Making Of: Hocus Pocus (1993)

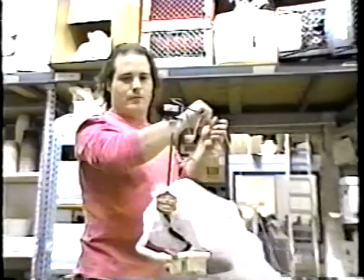[15:59]
Actually, I think we look a lot alike, so the mirror helps a lot. The technique that Rick uses to animate the witches is rod puppetry.
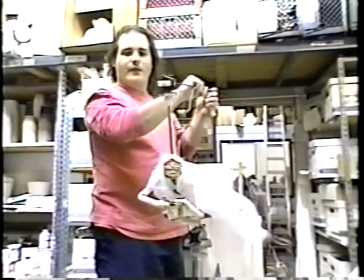[16:08]
This involves manipulating the figure with slim rods.
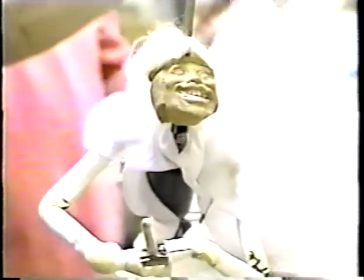[16:14]
It's real smooth. it this is set up right now I'm puppeteering from behind this would be good for a you know a profile
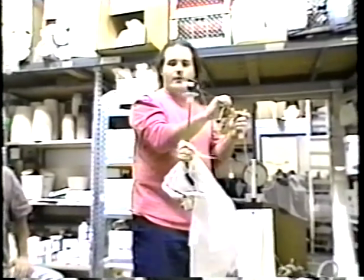[16:21]
shot we could easily turn this around when you if you wanted to do a front-on shot and then I would be directly to the side but is there any
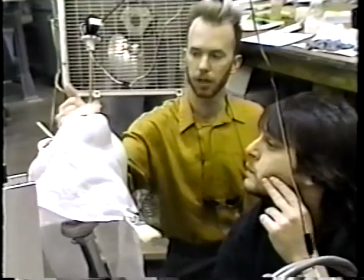[16:27]
way like for example would there be any way if we know we're doing a profile shot to insert the rock from the side but still get the side to side motion I think
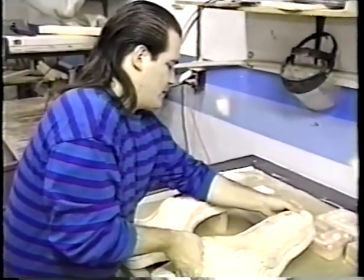[16:35]
so once the sculpted figures are completed molds are made from dental stone the same material used to produce false teeth
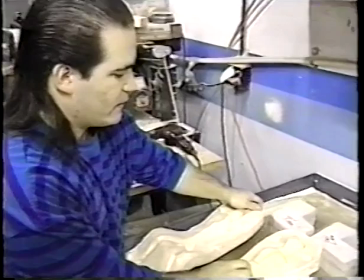[16:43]
and you can see how we inject the foam in here with
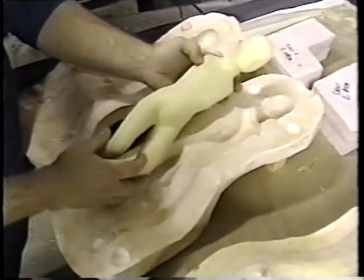[16:49]
the skin from these molds the final puppet figures are cast in foam latex
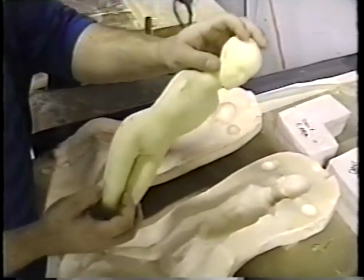[16:54]
this gets trimmed and finished and painted each
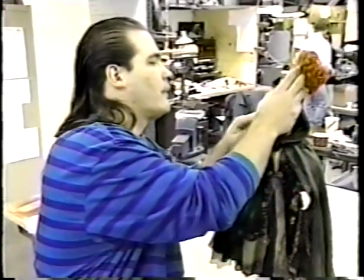[17:00]
puppet will require props costumes and hair which appear lifelike when the figures are filmed.
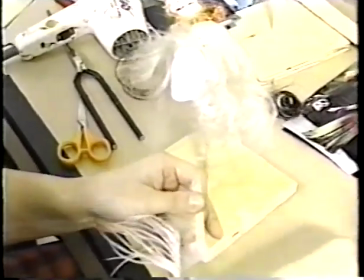[17:07]
Turkey feathers are sometimes used to represent hair on puppets.
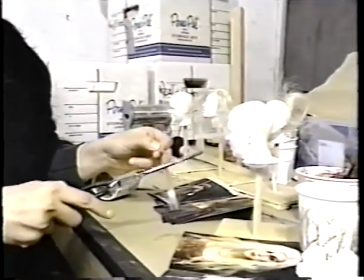[17:11]
In this instance, however, soft inner layers of actual human hair were deemed to have the best weight and consistency.
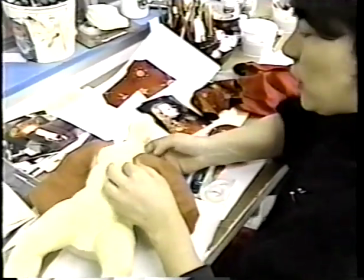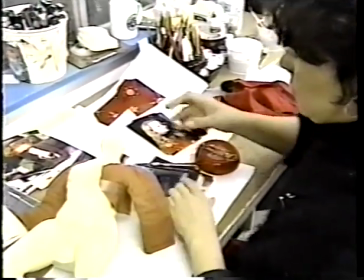[17:24]
Costuming is also tricky.
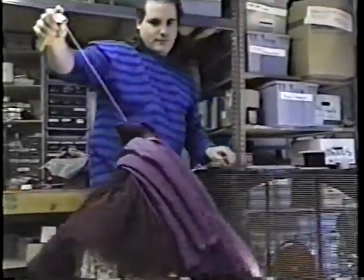[17:26]
Not only must the fabric patterns match those worn by the stars but the garments must flow properly in flight now
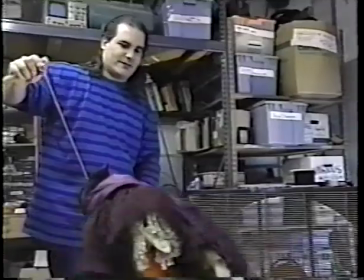[17:33]
when i operate her in my mind i think that i'm sarah jessica parker and
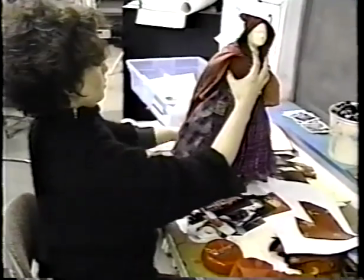[17:41]
we're using very very fine silk on this because when the wind blows it it blows really nicely it looks very realistic like a real witch
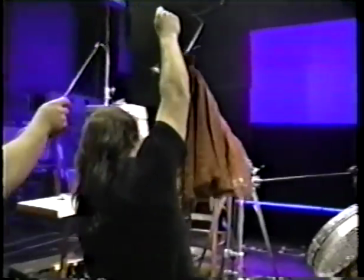[17:51]
when the puppets are complete rick takes them to an effect stage at disney studios where Peter Montgomery supervises the filming.
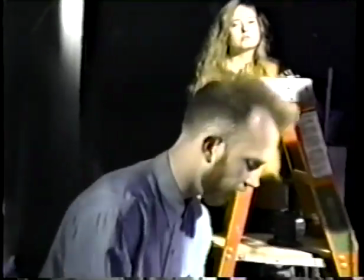[17:59]
What we're trying to get is to look like she's flying and lifting herself up. Like she's going like this.
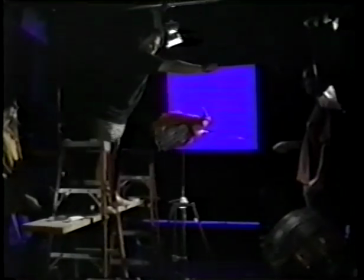[18:04]
And looking a bit and then going back into the flying. Okay, let's shoot this then. Stand by. And if you can tell when the camera's rolling, raise your hand. Everybody? A lot of hands there.
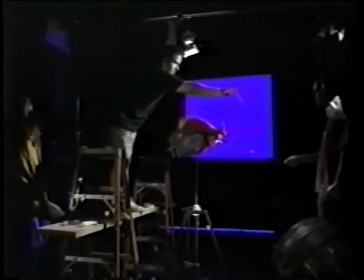[18:17]
Action! When we're puppeteering, we try to be a little more graceful.
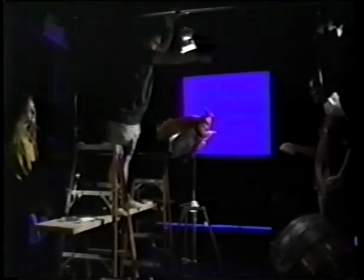[18:23]
We're trying to create the illusion of them being self-propelled or floating.
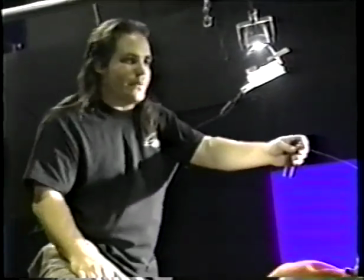[18:27]
As puppeteers, we imagine that we're doing the same thing, and what would we do if we were on something like that, if we were flying like Superman?
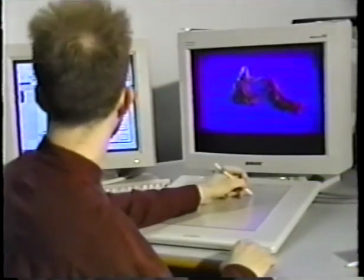[18:34]
When this filming is complete, BVVE takes over and integrates the puppet footage into a background aerial shot of Salem.
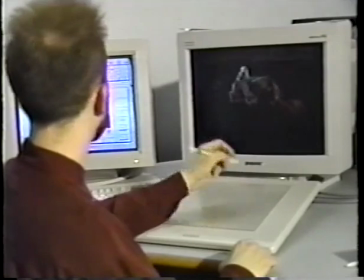[18:42]
This show, Hocus Pocus, is being shot largely on sound stages,
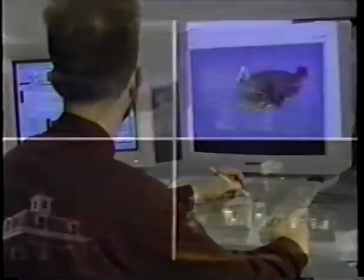[18:48]
and as a result, it feels small, and we allow the show to feel big.
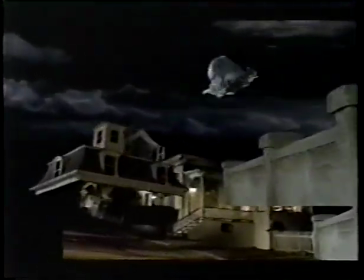[18:53]
We allow it to feel like it's shot outside and not shot inside of phone booths.
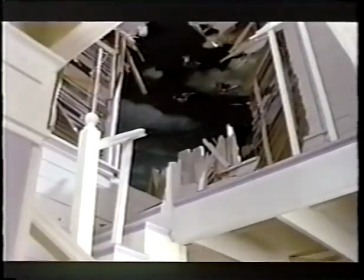[18:59]
Finally, all of the individual shots are edited together.
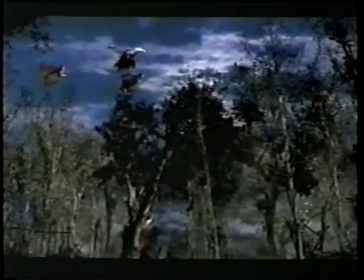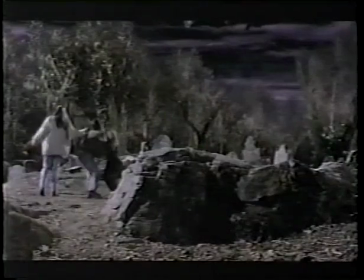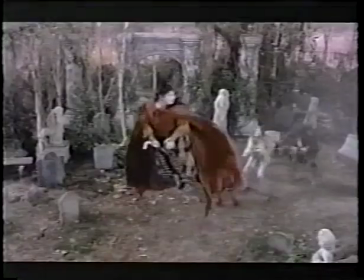[19:14]
At the end of the day, at the end of the schedule, the end of the post-production schedule, we get to go and see the movie put together as a whole.
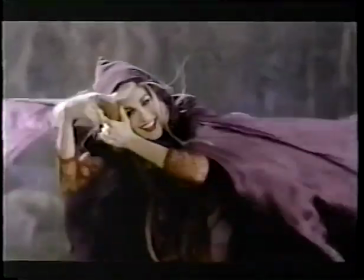[19:22]
And the sequences become flights as opposed to an amalgamation of the different flying techniques, the different shots that's when we feel really great that's when we know we've done our job while Terry Frisee Rick Lazzarini
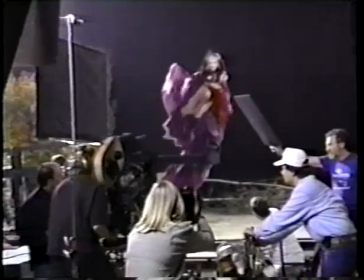[19:40]
and the team from BVVE use dramatically different techniques they share a common goal to bring human flight
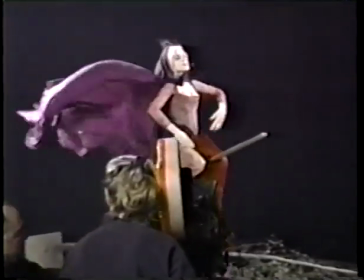[19:48]
into the realm of reality coming